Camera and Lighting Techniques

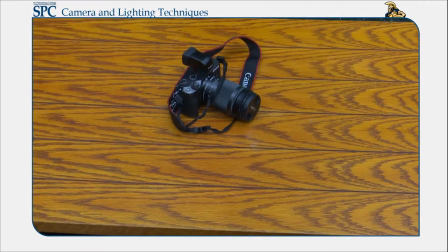(0:05)
It wasn't long ago if you wanted to take a photo, shoot video, play video games, shine a flashlight,
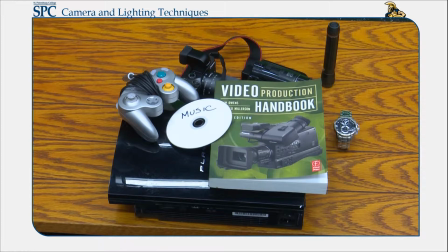(0:13)
read a book, listen to music, look up the time, take notes, surf the internet, or make a phone call,
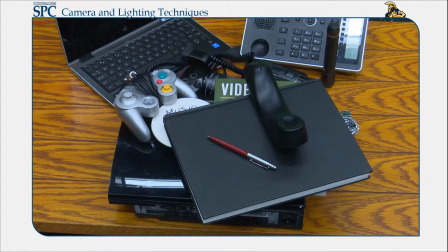(0:21)
you had to have a specific device for each of these functions. Enter the smartphone. Now you can do all of these things on one single device that can fit in your purse or pocket.
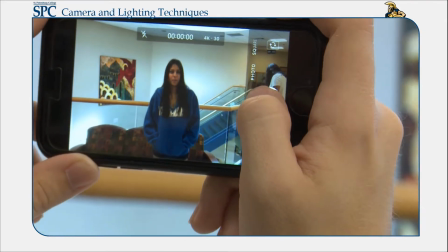(0:31)
Chances are that if you own a video camera, it is your smartphone.
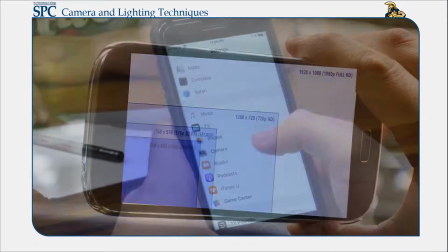(0:36)
Most standard smartphones have the capability of recording 1920 by 1080 high-definition video.
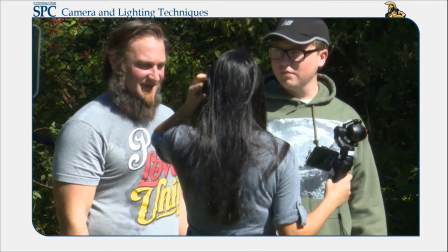(0:42)
Unfortunately, not everyone has experience operating a video camera. This video will provide you with some tips and hints for capturing great video with your smartphone.
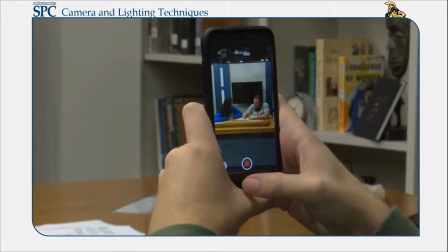(0:50)
Rule number 1 for shooting video with a smartphone is to hold the phone horizontally, not vertically.
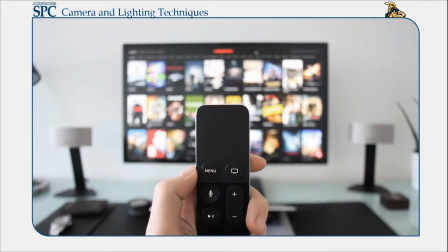(0:56)
Movie screens, televisions, computers, online video streaming sites,
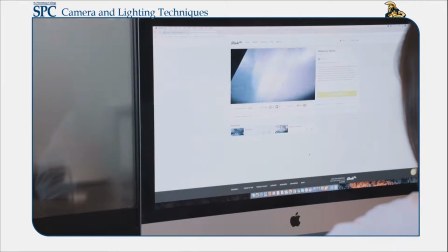(1:01)
and most other modern screens have a 16:9 aspect ratio.
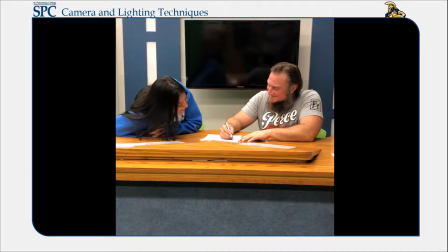(1:05)
Have you ever viewed footage shot with a mobile phone and most of the image on the left and right side of the screen was blacked out?
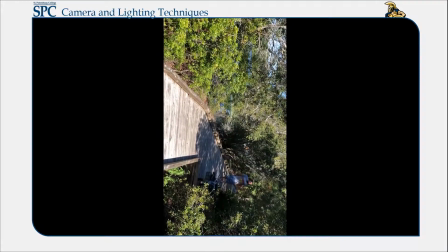(1:11)
This is the result of holding the smartphone vertically. Ultimately, this is shooting video in a 9:16 format and playing it back on a 16:9 screen.
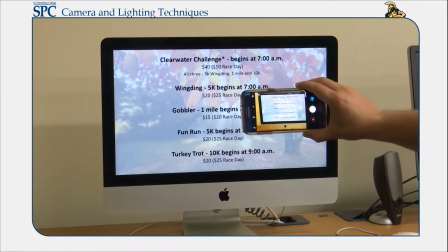(1:20)
You always want your video to fill the screen while shooting, and this begins with holding the camera correctly.
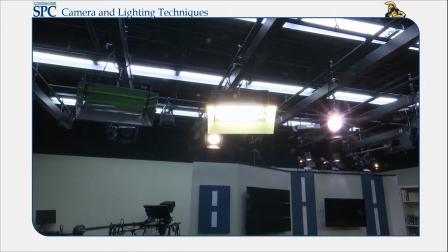(1:24)
The next tip is to ensure that you have appropriate lighting.
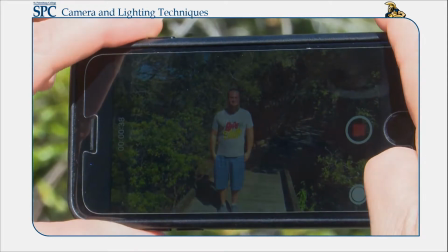(1:28)
While smartphones can capture excellent video, they typically do not perform well in poorly lit areas.
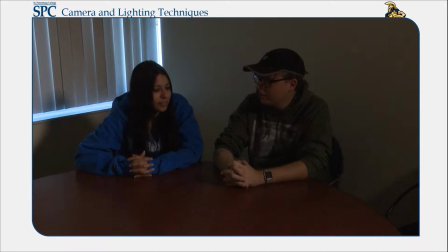(1:34)
If you notice that your image looks grainy, it is most likely due to poor lighting.
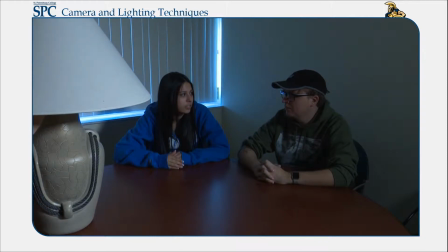(1:38)
If you are filming indoors in a dimly lit room, be sure to add some additional lighting to ensure that you capture clear video images.
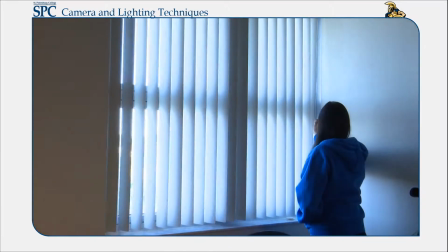(1:45)
If shooting during the daytime, start by opening the window shades and letting the sunlight in.
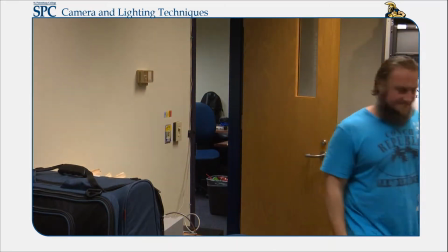(1:50)
If shooting at night, turn on light fixtures in the space. If it's still too dark, bring in additional lights from another room.
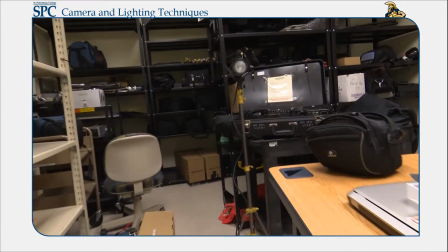(1:57)
You may also borrow a light kit from the SPC Seminole campus.
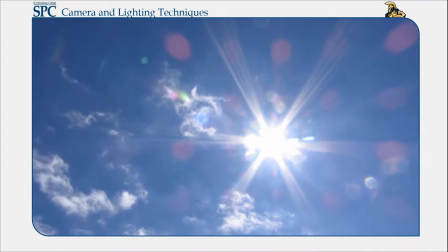(2:01)
Shooting outdoors in the sun surely produces plenty of light for your camera, but the sun can also create some lighting complications.
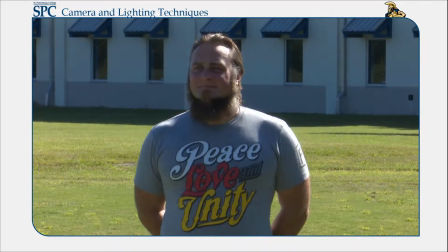(2:08)
Depending on the time of day you are filming, you may encounter very harsh and undesirable shadows cast on your actors.
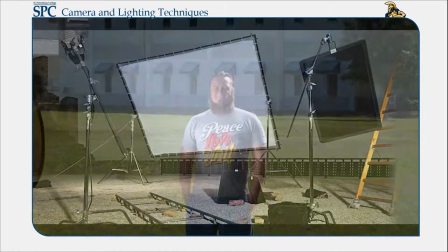(2:14)
You can use reflectors to redirect the sunlight, scrim to diffuse it, or flags to block the sun to get the look that you want.
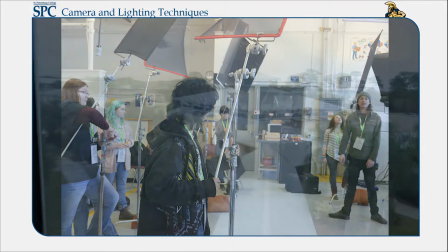(2:22)
If you do not have access to these materials, shooting on an overcast day is an option.
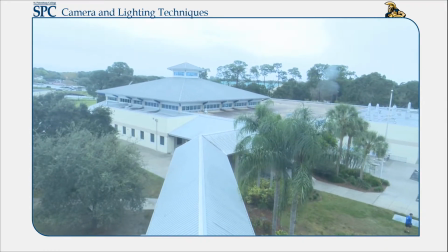(2:27)
The cloud cover diffuses the light, eliminates harsh shadows, and still produces a well-lit image.
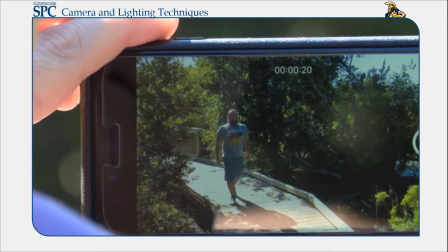(2:33)
Also, when filming in the bright sun, ensure that your subject is not facing you with their back to the sun.
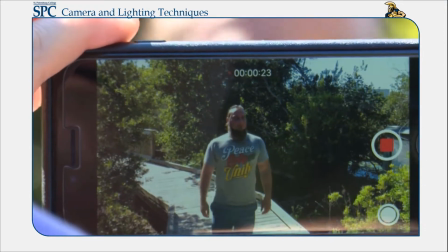(2:38)
This will cause your subject to appear as a silhouette.
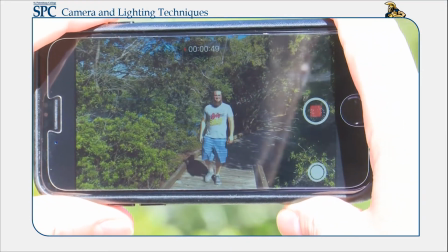(2:41)
If you do not desire a silhouette, simply change positions and stand with your back against the sun and your subject facing the sun.
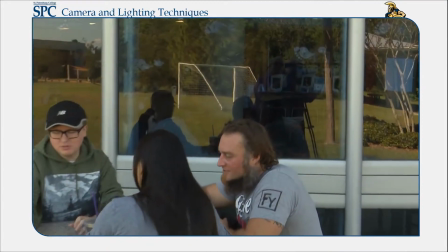(2:48)
You will notice that your subject is now fully lit. Avoid shooting in front of windows, as you may end up seeing a reflection of yourself in the shot.
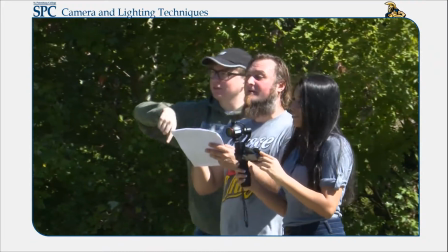(2:56)
Unfortunately, we can't control the weather. The best option is to do a location scout ahead of time to find an outdoor space with trees,
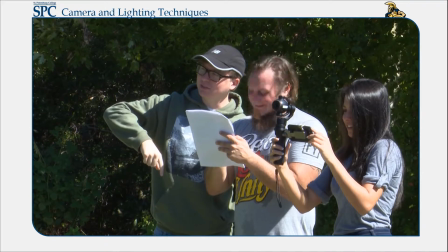(3:03)
buildings, awnings, etc. that block out the harsh sun but still have adequate lighting for your scene.
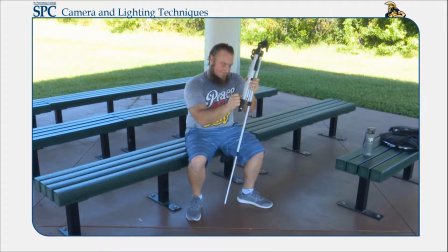(3:10)
Stabilization of your camera is very important and sometimes can be a challenge. Ultimately, a tripod is typically used to stabilize the camera when shooting video.
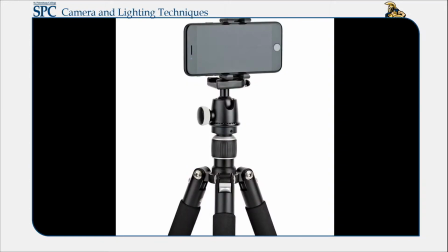(3:21)
Mobile phone tripod adapters that attach to traditional tripods are available at a nominal cost and well worth the investment.
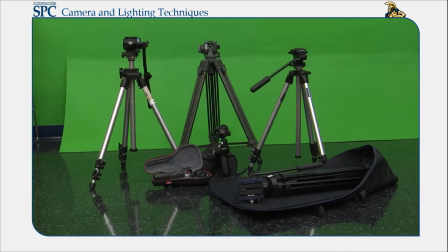(3:29)
There are also a variety of inexpensive tripods and gimbals available to help attain that steady shot.
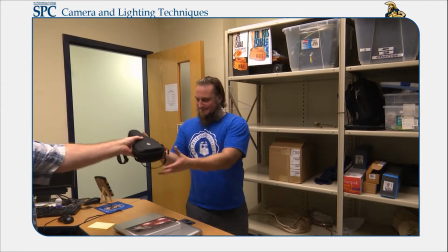(3:35)
If you do not have the means, you can borrow a tripod or gimbal from the SPC Seminole campus.
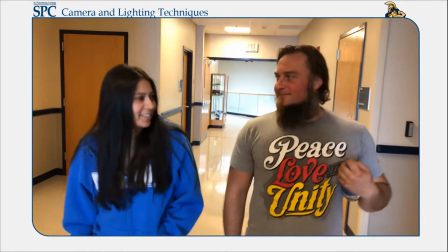(3:41)
Great footage can be captured shooting handheld if you follow a few simple tips and practice.
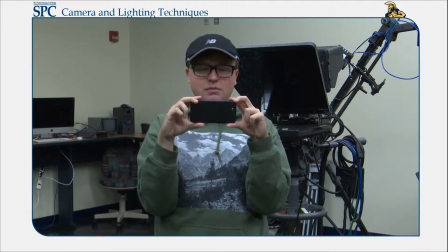(3:47)
Start by holding your device with both hands and keep your elbows as close to your body as possible. If you want to pan left or right, turn your body at the hips instead of moving your arms.
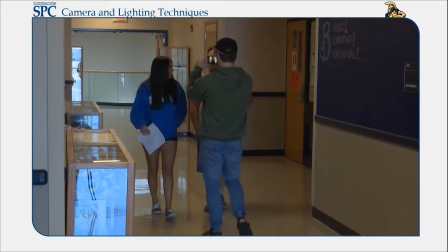(3:59)
Use the same technique for tilting the camera up and down. If you want to move the camera to follow your subject, it's best to walk backwards.
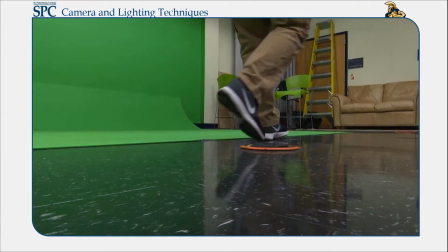(4:07)
The toe-to-heel action creates less bounce than walking heel to toe.